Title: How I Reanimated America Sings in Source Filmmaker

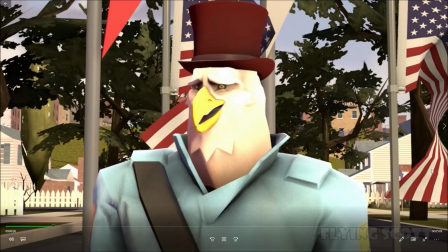6s And that's what this show is all about. America's music. Where'd the songs come from, Sam?
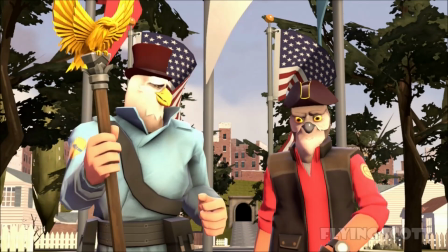12s Why, they were the songs that people brought from their native...
It is interesting to note that with the syncing of the audio,
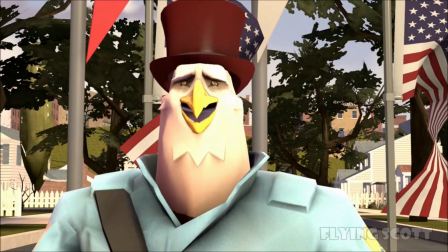23s
because I could not be bothered back then with trying to figure out how
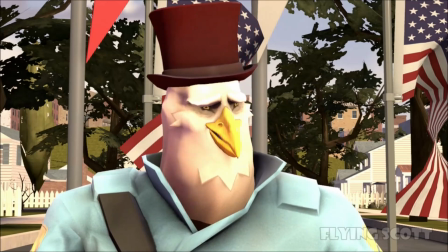28s
I could load in the entire America Sings audio into SFM,
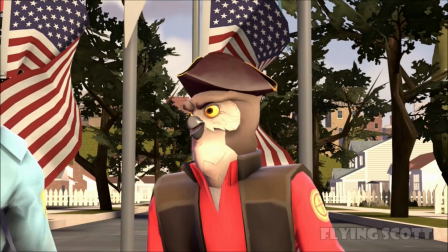32s
I literally just put my phone on the max volume, held it up to the mic,
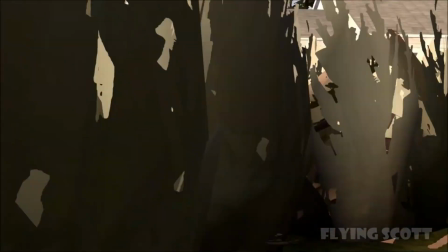39s
and recorded it that way in sections.
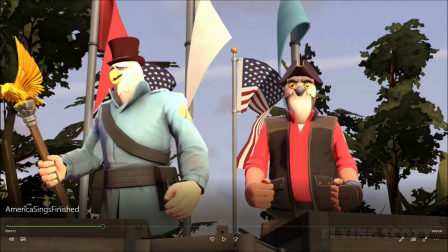48s
So that is why the
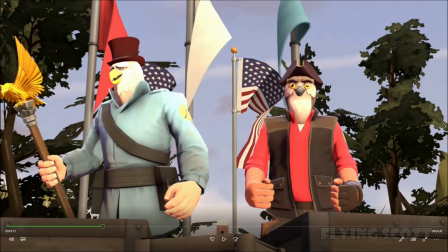55s
audio engineering, so to speak, back then was a little trickier because the clips themselves were mute because they were the recorded audio from my phone and I couldn't use that, so I didn't render them with that audio. But as you also may have noticed,
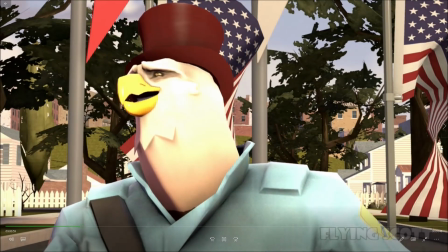77s
this is rendered in 2024 FPS and in
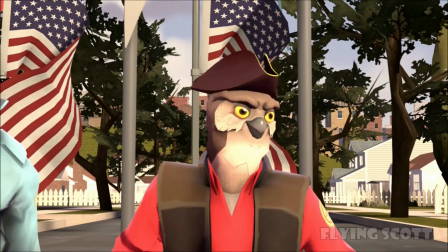83s
720p because back then I kept forgetting to set it to 1080.
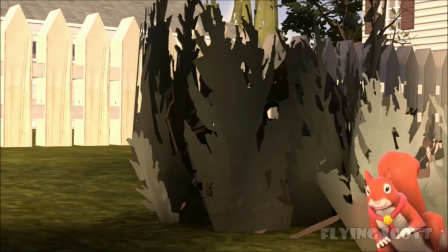90s So the monkey thought 'twas all in fun. Goes a weasel.
And that squirrel, I'm so happy that squirrel
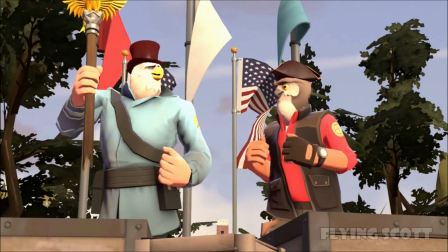98s
had jiggle physics because there was no model of a weasel, so I had to improvise.
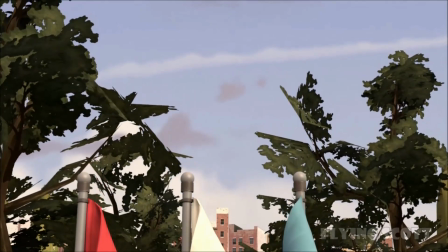104s
And with that thing being able to jiggle a bit, I basically only had to move its root.
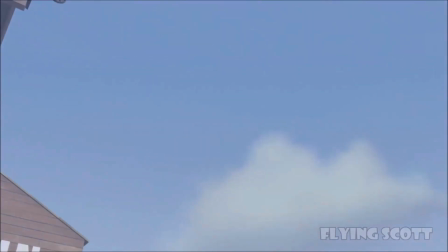110s
So I didn't have to animate the squirrel itself.
They were most elegant for everyone to hear.
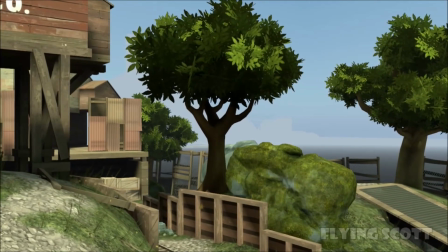117s Yankee Doodle sing.
And for those transitional shots, because in the actual attraction, it's dark.
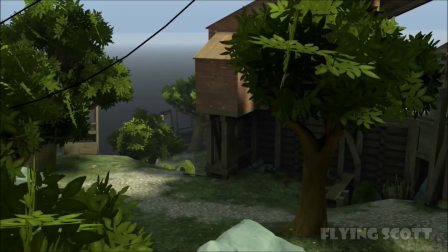122s
There's no light. You can't see anything. So all these transitional shots, I had to think of something for myself.
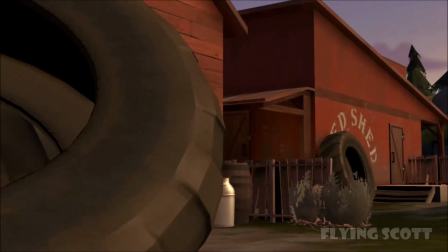128s
And with some of the sections, that was harder than with others.
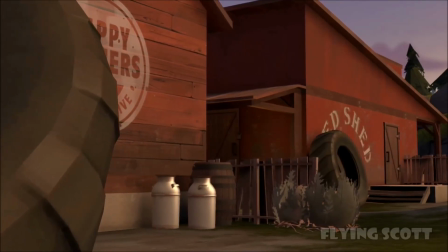132s
For instance, for this one, I had to pick themes that were not too close to the Western theme,
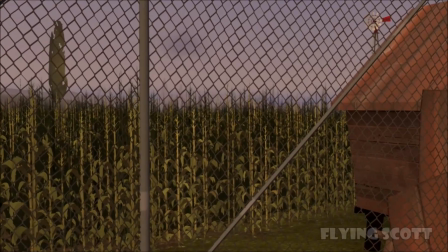138s
but I also couldn't have it be proper jungle because the south of America doesn't have proper jungles.
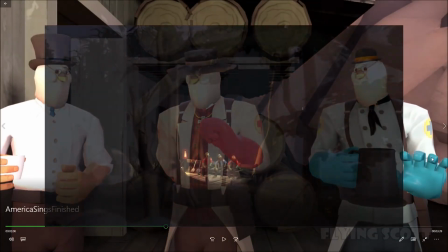146s
Like for instance, there's this map of a swamp, and that hadn't been uploaded back then, had been created.
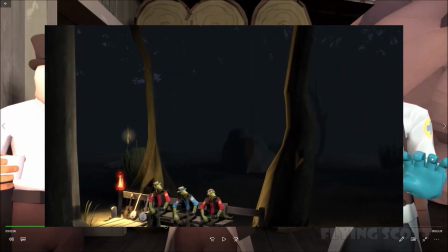153s
So I had to use the overgrown upward location,
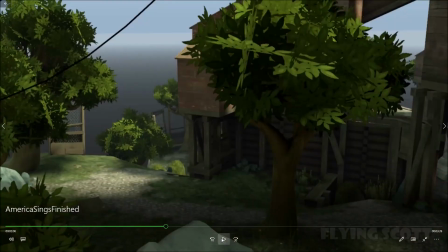158s
and I think it came out relatively,
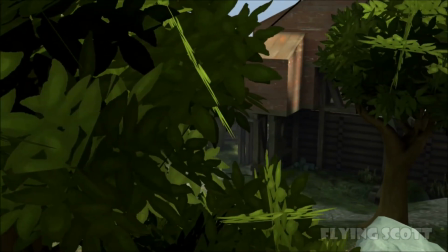162s
to give that feeling of a wooded area.
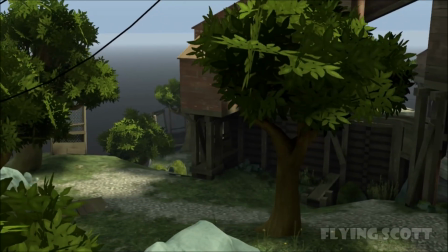167s
But if I would have had that swamp map at my disposal, I would have used that one, no doubt.
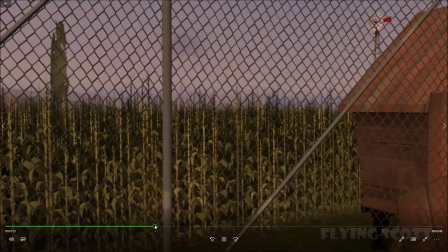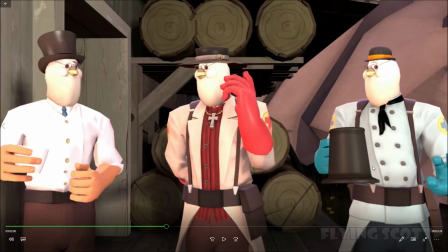182s
Yeah. So, with the original America Sings, there were 4 geese.
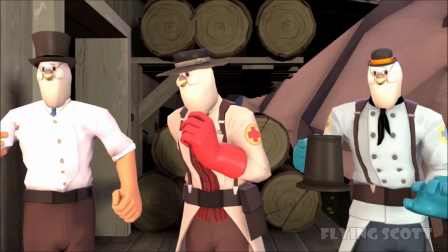190s
There was a geese quartet in every section. However, at I believe the final 4 or 2 years of operation,
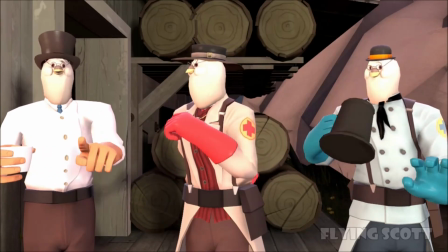197s
they nabbed one of the geese from the 2 first sections to put them in Star Tours.
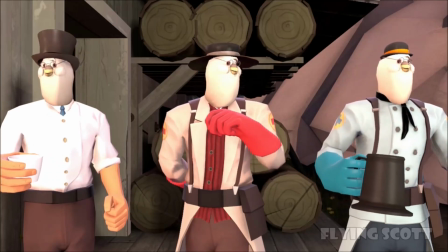205s
And reflective of that, I animated these 2 sections, the southern one and the western one,
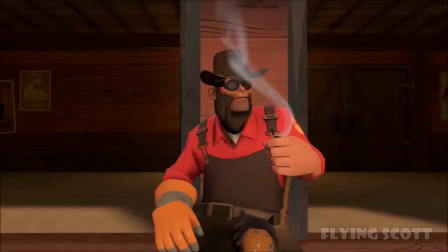213s
with just 3 geese.
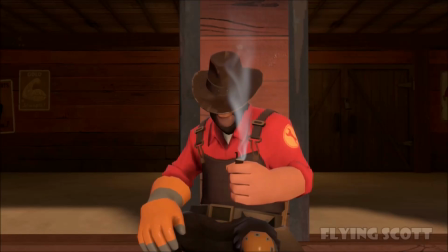216s Kentucky home, 'tis summer, the home folks are gay.
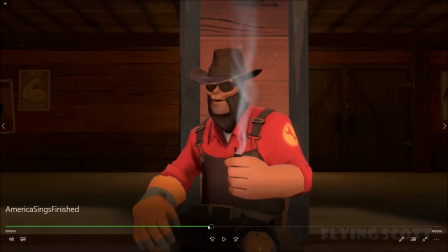223s
Yeah, you can see how the pipe I used was jiggling just a bit, and that's because that pipe is not a loose pipe model.
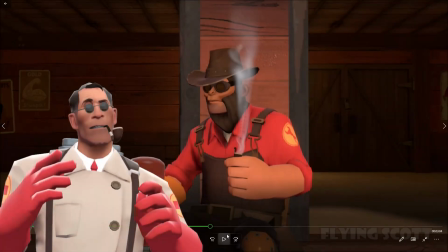231s
That is actually one of Medic's cosmetics that I just placed in Engineer's hand.
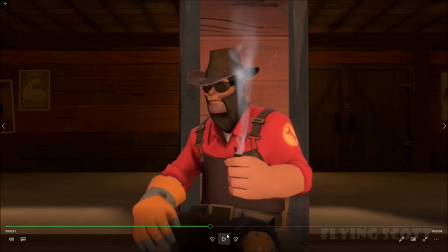237s
And if I would have just downloaded a loose pipe cosmetic, or I would have just used the Demo Man beard mask,
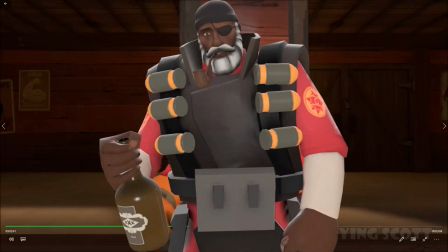244s
the beard pipe, because the beard with the pipe, that's not a jiggle physic,
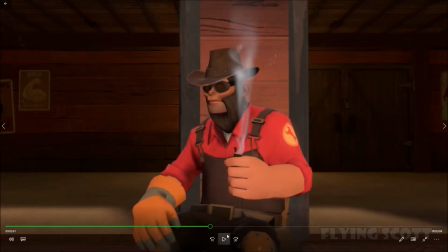249s
but this is. So it looks stupid.
It's the good life.